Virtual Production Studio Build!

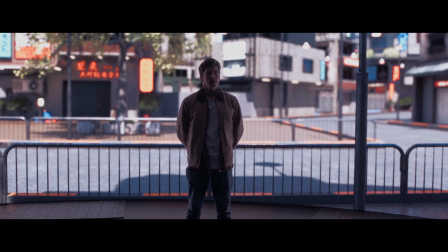(4:11)
You'll notice like I mentioned the depth of field estimation allows us to have the closer assets to the screen to be in a sharper focus while the assets that are further away from the screen further away from the virtual camera are less in focus.
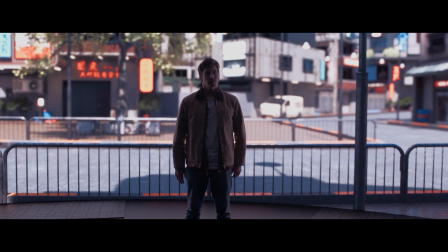(4:26)
Next up I kind of did a small pass of miscellaneous props you can see things like a van some crates appear in the background small things
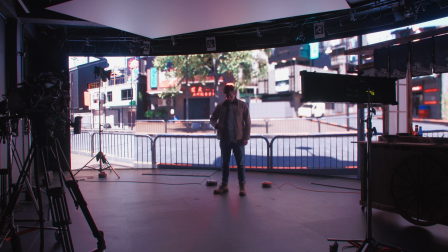(4:34)
that just sell the realism give you a bit more of a lived-in feel and last but not least we have decals so things that will kind
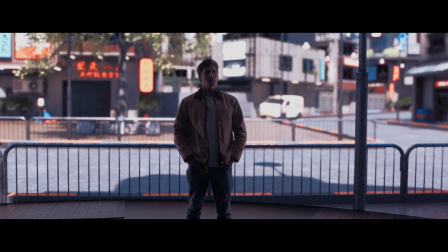(4:41)
of be projected onto different assets so things like road markings graffiti if i switch those on you'll see them appear on the floor you'll also see some graffiti behind ian as well with more time i would bring in animated assets so things like cars going down the road things like that but what
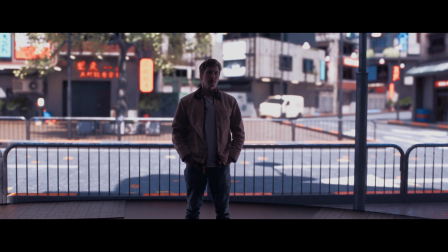(4:58)
I can do right now is as I as we know this is a nighttime environment so I can change the environment to nighttime and
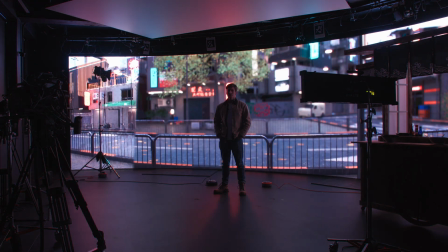(5:09)
all of a sudden everything gets pulled together we bring on in those lights that we turned off at the start
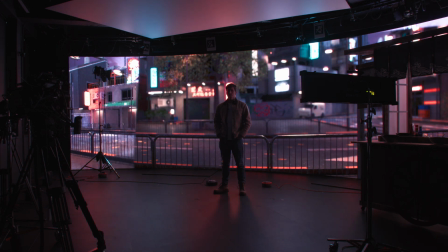(5:15)
and we have our ramen stand environment okay
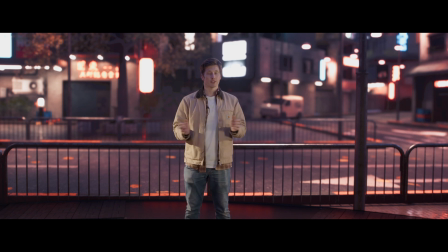(5:22)
so now we can see that virtual production backdrop is completely built but you'll notice when I'm standing in front of it with no additional foreground assets it still looks very flat and it still looks very fake in many aspects it still looks essentially like what a green screen would we don't have to
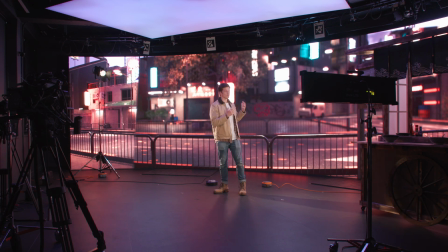(5:38)
worry about that green cast coming from it but it still does look like two separate areas you'll also notice on the floor that we do have quite
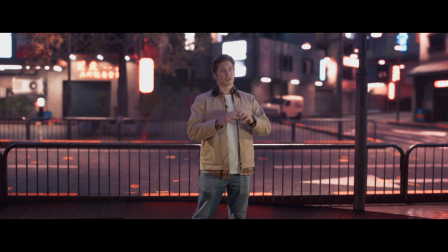(5:47)
a lot of floor showing from the virtual production studio and we've decided to film in a 2.4 to 1 aspect ratio to try to try and remove some of that flooring but we've also added a couple of flooring pieces to the side and
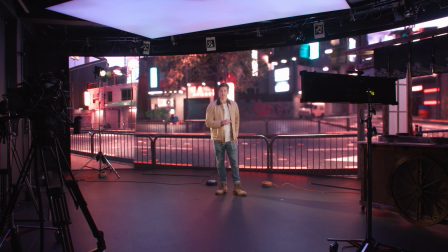(6:02)
the reason we've added them just to the side is because the ramen stand is going to sit in the front so it's going to mask the rest of the floor so the first thing that I'm going to do is I'm going to bring in this ramen stand so I've just got it to the side here I'm just going to wheel it in
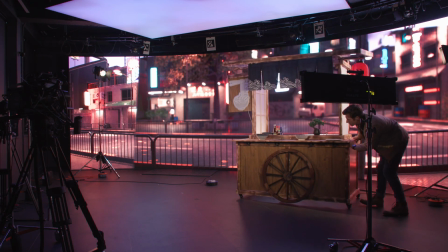(6:21)
and lace it into its starting points I'm
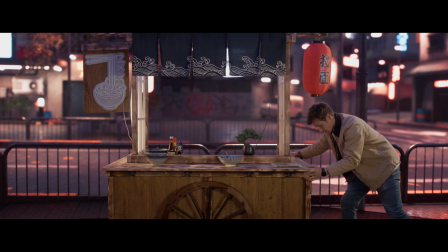(6:30)
just going to bring it to there a little bit
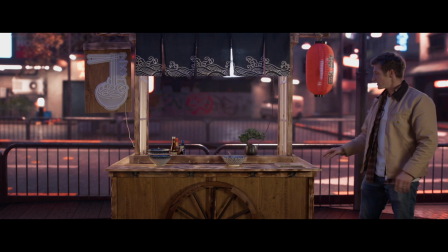(6:35)
okay and that's round about central so we can already see that that's starting to really build out the frame a little bit and we really wanted a large physical foreground asset because it's going to make the whole space feel fuller and it's going to add that depth and we didn't want to just
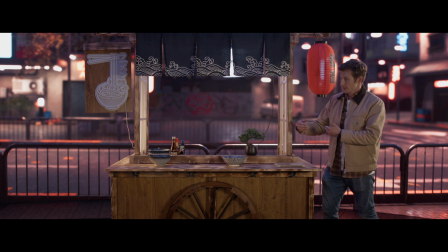(6:52)
use a front fascia so just a basic kind of fascia wooden frame we wanted to build out the entire stand again because it's creating that depth further down. Now in addition to that we obviously wanted to add some props as well to make it feel more lived in and realistic
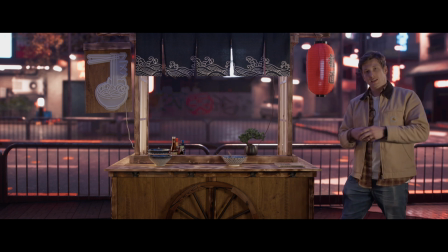(7:09)
and we wanted to add some additional lights again because we want to build out those elements.